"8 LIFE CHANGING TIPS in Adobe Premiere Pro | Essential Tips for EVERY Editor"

You want them to stay focused. What I would do to fix this was go to my effects panel, go to audio transitions, and drag and drop a crossfade onto the edit point between my clips.
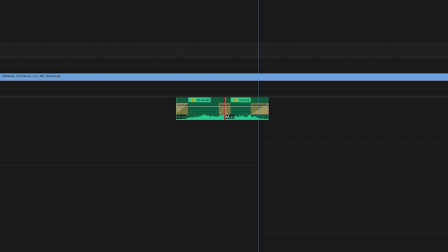757s
This would dissolve that blip sound and make a cut from one audio clip to the next very smooth.
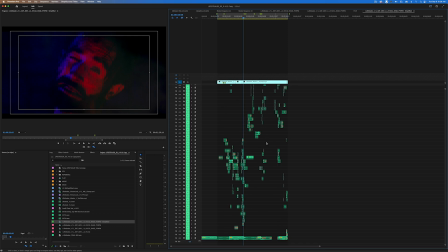771s
And I would do this for all of them. Yes, this fixes the blip, but it's so slow when having to do this for every single clip. You can do it way faster. Instead of dragging and dropping a cross dissolve onto all of your clips,
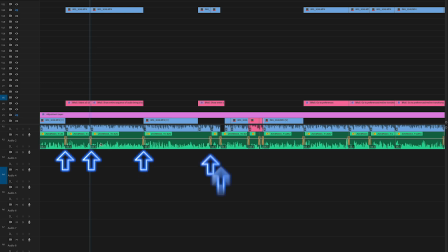781s
select all of your clips and hit Shift D. Every single cut point on every single audio clip will be dissolved, and you would have saved so much time in doing so. Every single project I work on, I wait until the very end to do this because it's literally so satisfying to see all of the cross dissolves get put on at once. And it's so beautiful. It's like the ninth wonder of the world. I forget how many we have now, but if you want, before you do this, you can change the duration length of the actual transition by going up to your Premiere Pro menu, going to Preferences,
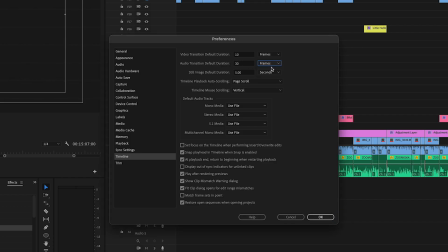806s
and then going to Timeline at the top. You'll see Audio Transition Default Duration. You can measure this in either frames or seconds, and you can choose how long you want your transitions to be.
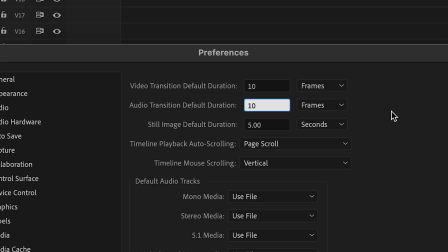815s
What I like to do is keep it under half a second, especially when applying crossfades to dialogue clips, because sometimes you may hear dialogue from one audio clip before or after another.
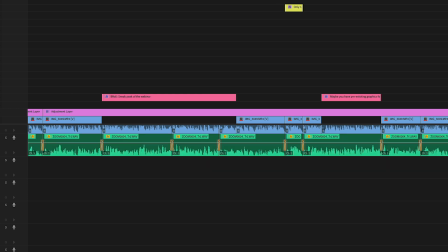824s
So it's best to keep the duration as low as possible so it fades out before the next piece of dialogue comes in. I know this tip sounds so minuscule in the grand scheme scheme of things, but it's the little habits that we have as editors that matter. And all of those little habits add up. And it's literally the difference between good and great. And that's one of my goals with Shut Up and Cut, is to show you how to utilize video editing to get your videos from good to great. And these tips are just the beginning, and they've done wonders for me. So hopefully you were able to pull something out of this video. And if you didn't, well, thanks for watching. Unfortunately, this is the last video being released before the official Shut Up and Cut launch day.
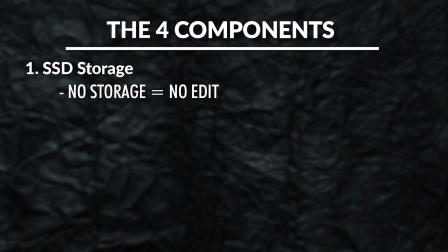854s
And on that day, we are launching with a free 1-hour training that breaks down all the aspects of editing, from the type of hardware you need to the workflow and the software, all the way to getting your first gig as an editor. It is the single most lean and dense piece of post-production information I have ever seen, and it's completely free.
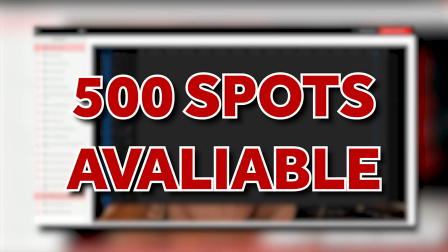869s
But it's all for the launch of Shut Up and Cut, an online film school for editors. There are only 500 spots available on launch day, so if you want, you can sign up for it by hitting the link in the description of this video. It's coming out in just a couple of days. I can't wait to share it with you, but thank you for following along. And with that said, I will see you in the next one.